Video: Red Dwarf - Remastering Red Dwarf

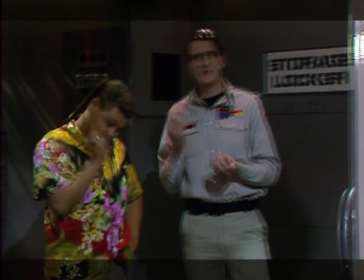[4:08]
With sophisticated grading machines, Pogol and so forth, you took the original transmission tape, I stuck it into a grade and we tweaked up the saturation and tweaked up the chroma and suddenly, boof, this thing came to life.
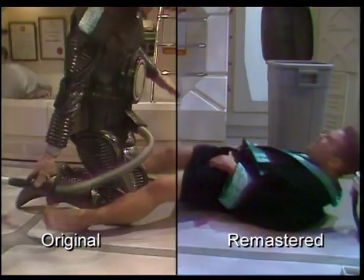[4:21]
Grading could pull the best, brightest picture quality from the original tapes, on top of which a film effect was added.
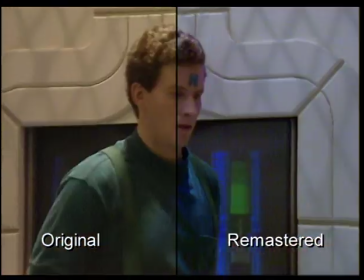[4:27]
You applied it to the remaster to give it an overall look,
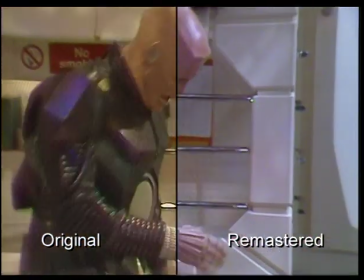[4:31]
to consolidate the looks because series one and two and three obviously are different if you're packaging them together you want to have something that gives it an overall to try and link them all together in some form and film effects seem
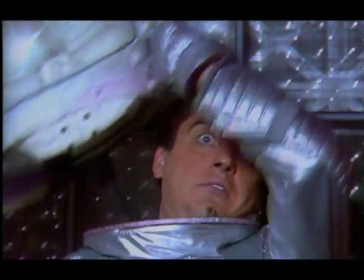[4:45]
to be the way to do it what film and a film look gives you is a glossier more heroic Hollywood look if you like but in fact what it was doing was distancing and kind of placing this gloss between the audience and what they'd seen originally.
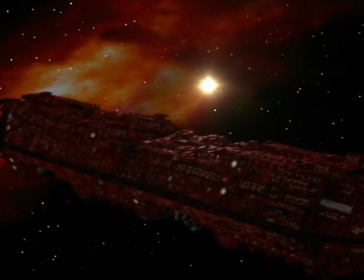[5:03]
Not the picture was the only area for obvious enhancement. New sound editor Jem Whippy was given the opportunity to go more cinematic, though getting started wasn't easy. To get the original sound back from the multitracks was a bizarre feat of technical expertise, dealing with ancient old tape, old multi-track machines that haven't been fired up for five years. Technicians from the BBC who we had to pull out of retirement and try and get the stuff so we could get the original soundtracks back. We put the first tape on. I thought, great, the wheels are going around, there's sound coming out of this thing, it's fantastic. What I'll do is I'll just play them through and I'll take all the sound off those and I'll put them onto the computer.
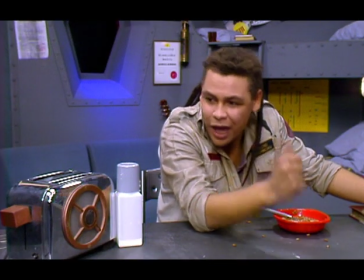[5:51] Why are you always asking him? I'll do it.
About three minutes into this process, the sound starts to fade away. It starts to fade away like this and you can't hear anything that's going on. Hang on. Stop everything. So we go back to the machine and look at the play head on this machine. The sound runs across a head which picks up the sound for it. And the trouble is that all the oxide and chemicals and magnetic coating on this tape
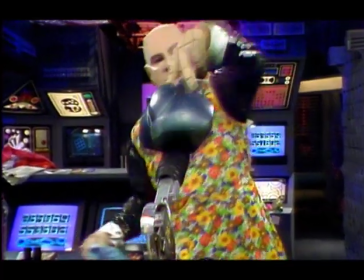[6:18]
was starting to come off because the tapes were so old. So to play a couple of minutes till it drifted off, stop, clean all the machines down again, run back 10 seconds, do another three, four, we might get, you know, eight minutes if we were lucky or what have you. We had to go through all these tapes and do this thing. And then, of course, you've got files which are non-syncs. You've got to edit all these elements back together again.
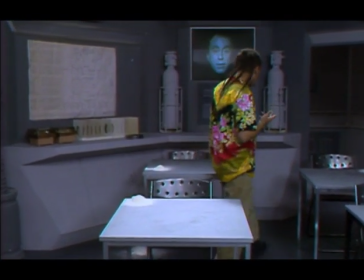[6:39]
Separated audio tracks also allowed the cast dialogue to be stripped out. For the first time, the early series could be made available for dubbing overseas.
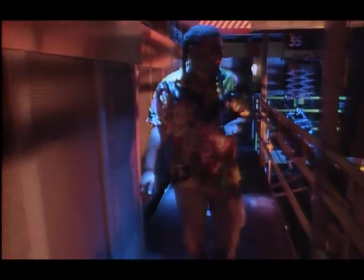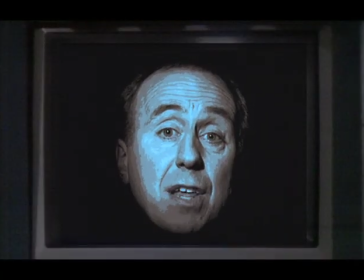[6:56]
The new stereo mix provided cleaner dialogue tracks and a richer overall soundtrack, with sound effects for everything.
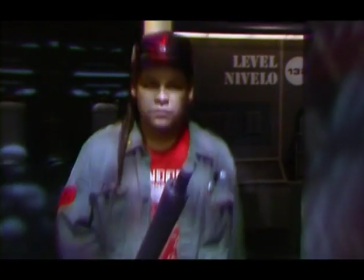[7:02]
The team were also able to use library music to enhance parts of the show that might have benefited from more dramatic scoring.
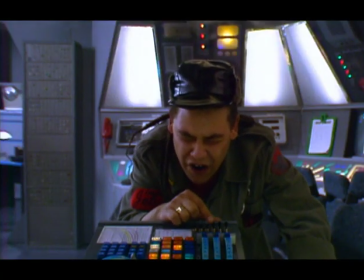[7:09]
Lister's predicted death in future echoes now seemed a lot more imminent.
Three!
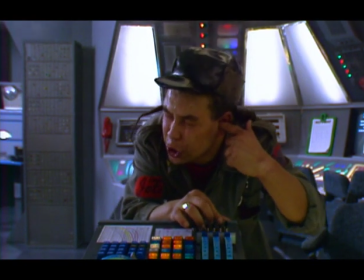The idea, as I said, was to try and make the show a little bit more cinematic from start to finish and also try and add maybe a bit more mood, a bit more emotion, more shape to the show as a viewer for you to watch. Music can alter what you think you're seeing. You have, you know, grey set, grey walls, everything's slightly kind of plasticky and then you get a big orchestral piece on it and suddenly you think, no, what I'm seeing is actually, you know,
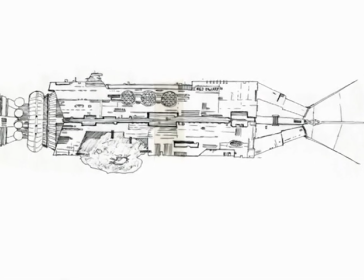[7:50]
amazing. But it was in the area of model effects that the Remastered made its biggest changes.
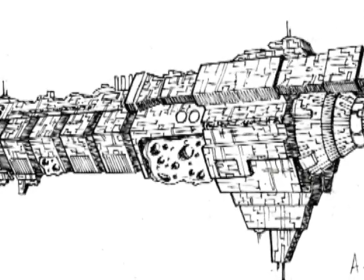[7:55]
Never entirely happy with the original Red Dwarf model, Doug and Ed called in the BBC Effects team to come up with something new.
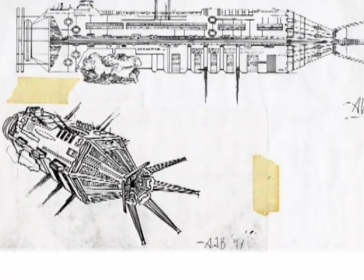[8:01]
Rob and I had no input into Red Dwarf. We expected it to be a big, horrible, you know, ironmongery type mining ship but we didn't expect it to be in a big, massive block.